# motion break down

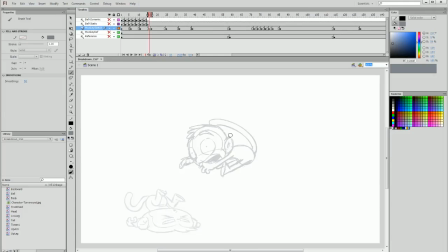Particularly because he hits his head, which gets squashed the most, and then his head has the most expression in the next area. I also feel like with the motion itself, the head has quite a long way to travel and the body could mostly be hidden up behind the head for that.
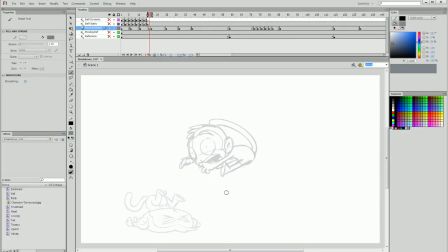And I feel like I placed too much emphasis on the body. So I'm going to fix that, try from scratch, see what I think, and hopefully it's better. If it's not, I'm going to have to start again. And that's just the nature of animation. But the good thing about this is that I'm doing it pretty rough.
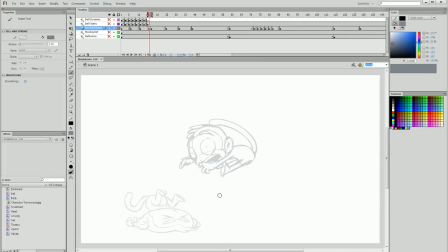I'm sketching it through, and I haven't done any clean line work or meticulous coloring, and fixing mistakes or removing and adding sections is much simpler, and we can really test out the whole animation and refine it before we get to the actual refinement phase.
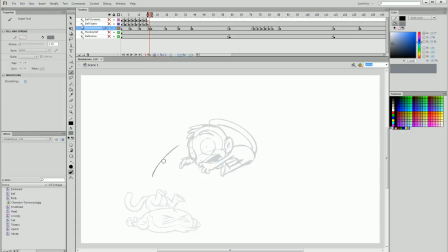So now I'm going to try this next idea. And I'm going to do the same thing in terms of using animation smears to accentuate what's happening here in the motion. I just feel like I sort of did it in a way that wasn't very complimentary. So now I'm going to do it with a different part of the body, which is the head.
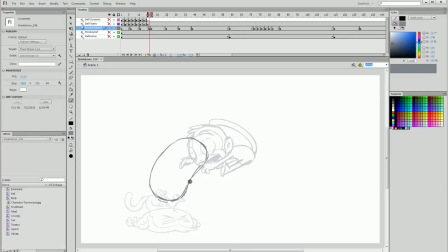And you can see that I've turned the head into this warped tube. And I'm going to stretch it out even more. And I'm going to add these big circles for where the eyes are going to be. So I feel like a position like that might work well.
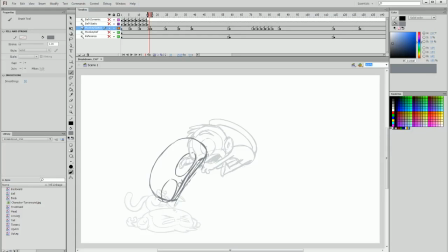And I have a mouth sort of as wide as the entirety of that motion, and eyes that are stretched at the pupils in the middle. And we have long eyebrows and hair that's flicking in front of the face in a really long stretched motion.
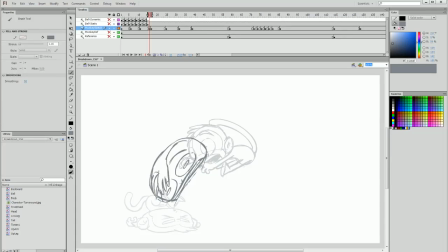Then I can sketch out the outline of the hair and add in the ears. So this is obviously a bit too big. I'm going to drag it in. We have our bounce and then a very stretched out head before we get to the apex of the motion.
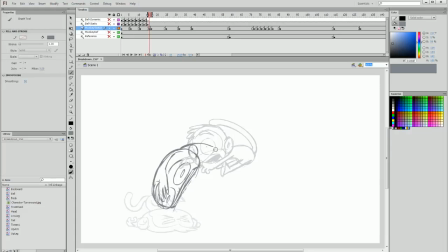This time I'm going to have the butt still following that arc, but as you can see, it's mostly hidden by the head. So this time the limbs will still stretch out between these two keyframes that I'm drawing the breakdown between,
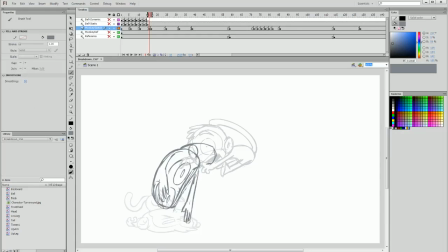but they're going to be a little bit more hidden behind the head, and that's okay because the head is where we want to put the most emphasis on our motion.
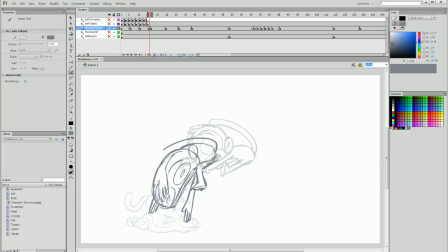Now I'm going to add in the tail again, and I'm going to keep up that arc of motion that I had before, but this time, once again, the head is the star of the show here. Now I want to see how this motion looks, and I'm going to test it in the same way that I tested my other animation smear,
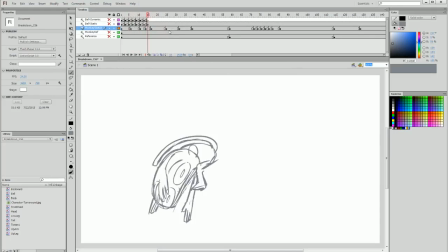and I'm much happier with how that looks because the head is the thing that looks rubbery as it hits the ground and he bounces off the ground. Our next breakdown frame is between the apex and the next time he hits the ground, so I'm going to create a blank keyframe there and show the frame before and after with my onion skin tool,
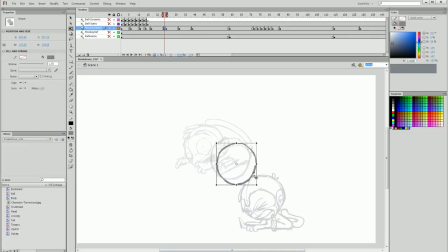and I'm going to now paste the circle that I initially sketched and put it sort of between these, but I'm going to have it closer towards the first frame because what I'm going to do to stretch out this frame, aside from stretching the head very slightly in the direction of the motion,
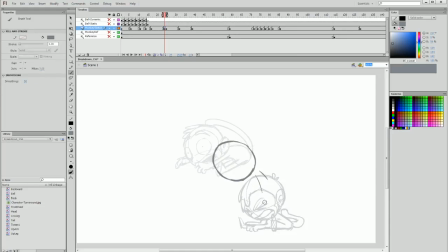is I'm going to have the body falling butt first with the legs flailing up and the hands sort of following up, and a long neck between them. So the most of the stretching is going to be happening here in the body.
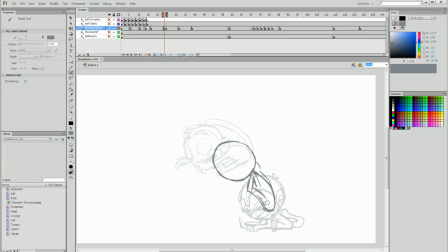So his feet are going to be straight and stretched out, both of them. And his arms are going to sort of widen out and be sort of to his side, but with his elbows up.